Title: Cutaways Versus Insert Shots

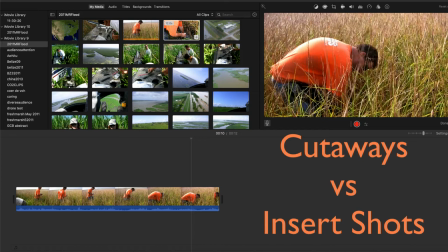When editing footage, it's often useful to use a cutaway or an insert shot to connect different scenes and add visual interest to your video. In this tutorial, I explain the difference between these techniques and show examples of how to use them.
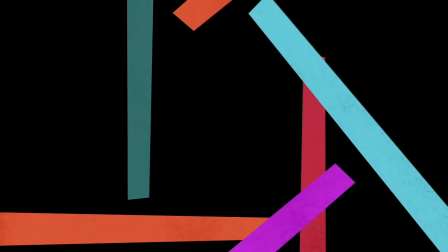A cutaway is a film clip that interrupts the main footage to provide visual context.
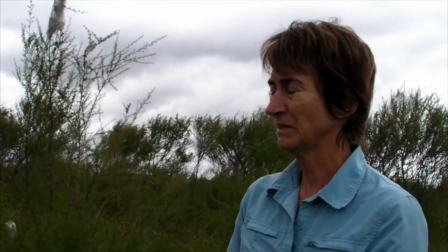You You can create a cutaway with any film clip or even a photo. For example, a cutaway might show something that a person is describing in an interview.
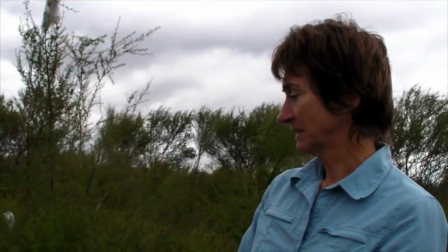Here a scientist is talking about wetlands on the North Island of New Zealand,
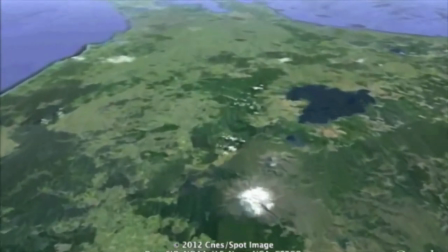and there is a cutaway to an animation that shows some of the geographic features she's describing.
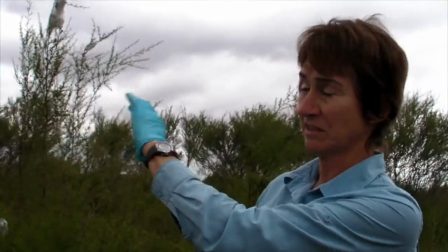And then it cuts back to the scientist. So instead of having a continuous scene showing a talking head, which can be pretty boring,
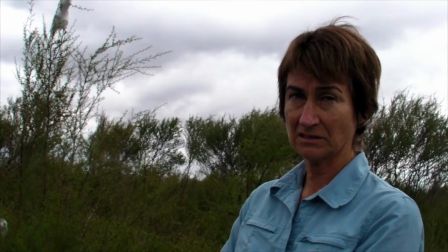We get a shift in perspective to see what the person is describing. Cutaways are easy to create in editing apps such as iMovie.
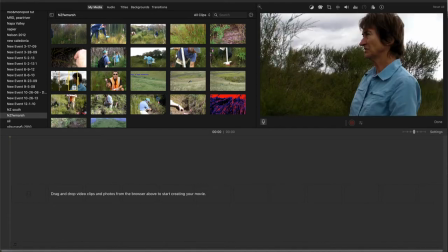Here I've started a project in iMovie and I have all of my film footage in my iMovie library.
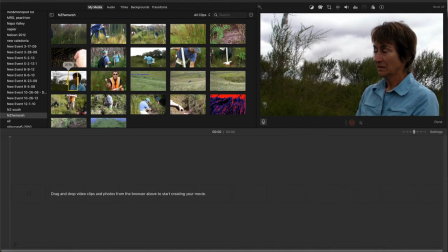I'll select the main clip of the interview and drop it into the timeline.
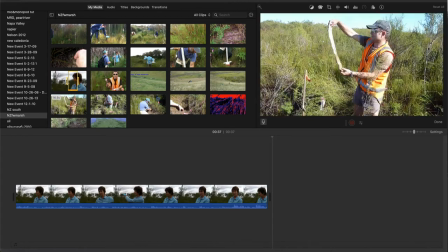Then I'll select the clip for the cutaway and drag it on top of the main film track.
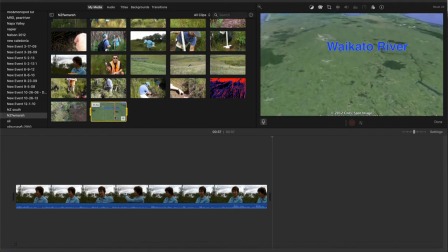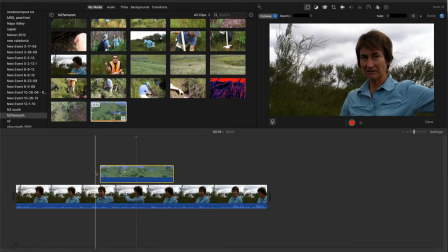Now when the video plays, it will automatically cut away to the animation clip and back again to the scientist, but we'll still hear her voice during the cutaway.
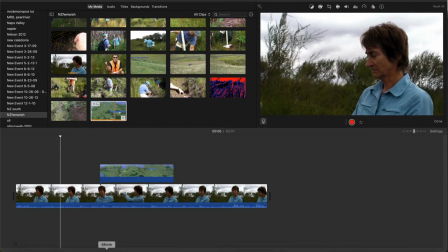Wetland, as we see it today, was formed about 2,000 years ago with a big Taupo eruption.
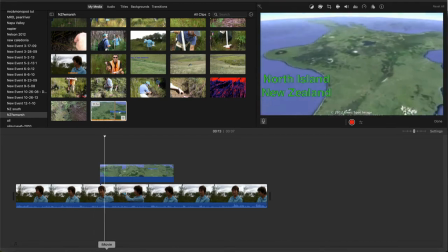Lake Taupo erupted and everything got blocked and came down the Waikato River. So it blocked up a whole lot of the channels going into the Waikato River.
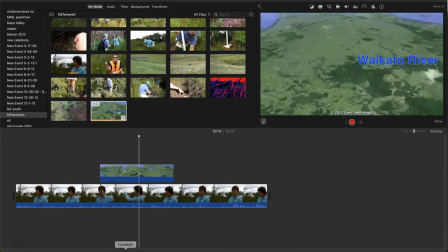So this all formed as a result of the blockage. So we know this is only about 2,000 years old, although there would be portions that would have deeper peaks, but not the wetland as we know it today.
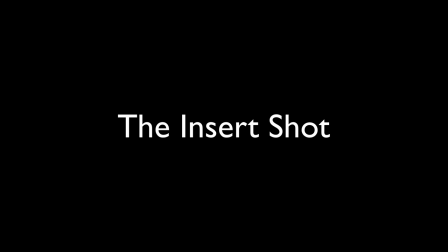A related technique is the insert shot, which is typically a close-up of something in the main scene.
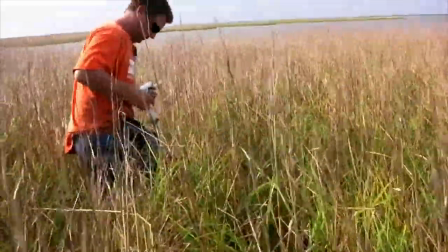In this example, a medium shot shows someone walking through a marsh.
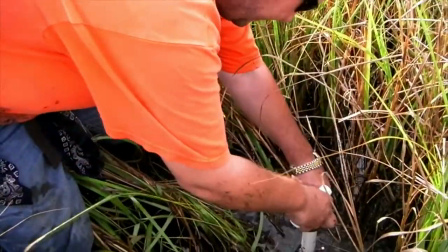Then the insert shot shows a close-up of what he's doing, which is taking a soil sample.
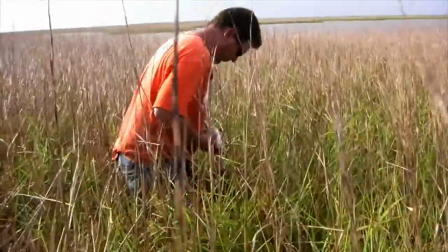And then back to the medium shot of him standing. This sequence was created from two clips.
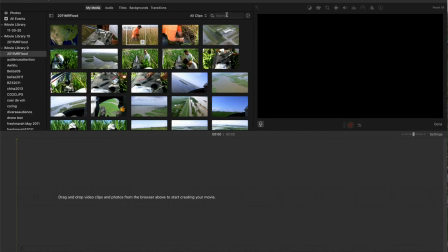First, I'll add the medium shot, then
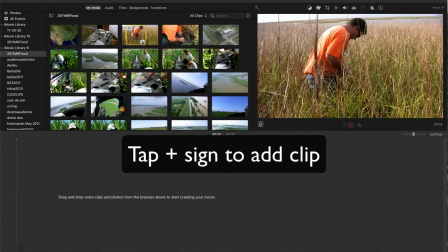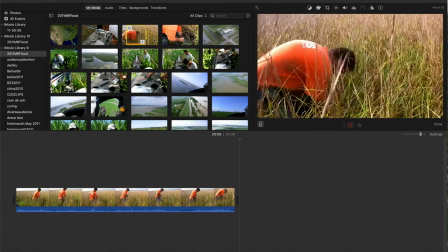the close-up of the soil coring.
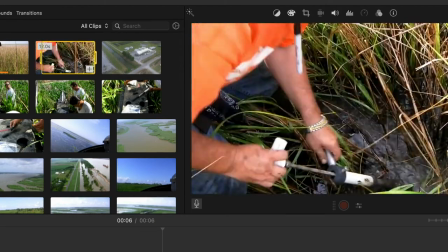But I'll trim the selection first, then add it to the timeline after the first clip.
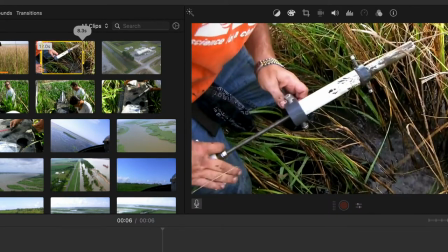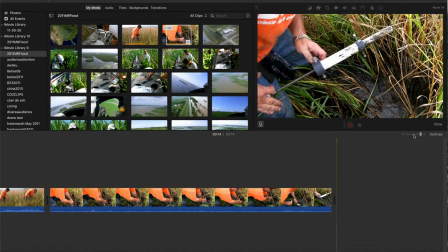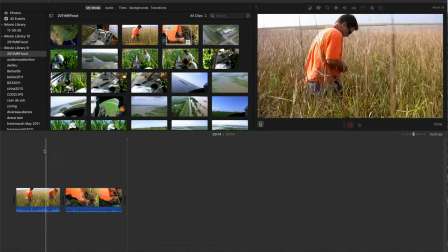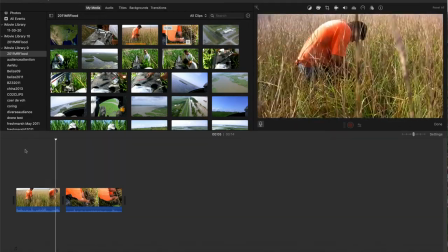Now there's a natural transition from the scientist as he bends over to the close-up of his hands,
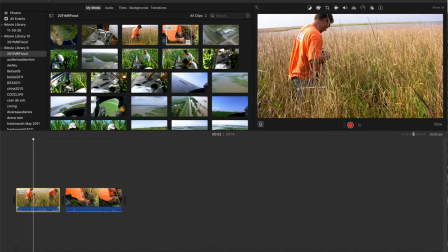but I did not film him standing up and walking away. To recreate that, I'll copy and paste the medium shot into the end of the timeline.
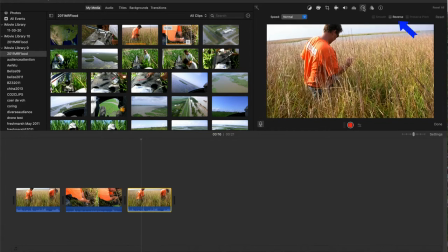Then go to the speed icon and check reverse to reverse that clip. Trim it a bit more to match better with the end of the close-up shot.
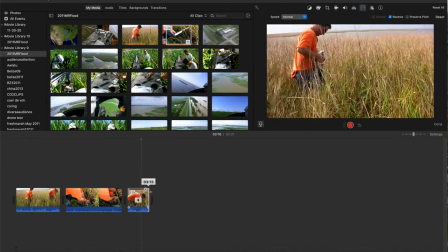Now, when I play the two clips, it looks like a continuous motion from pulling the core out to standing up.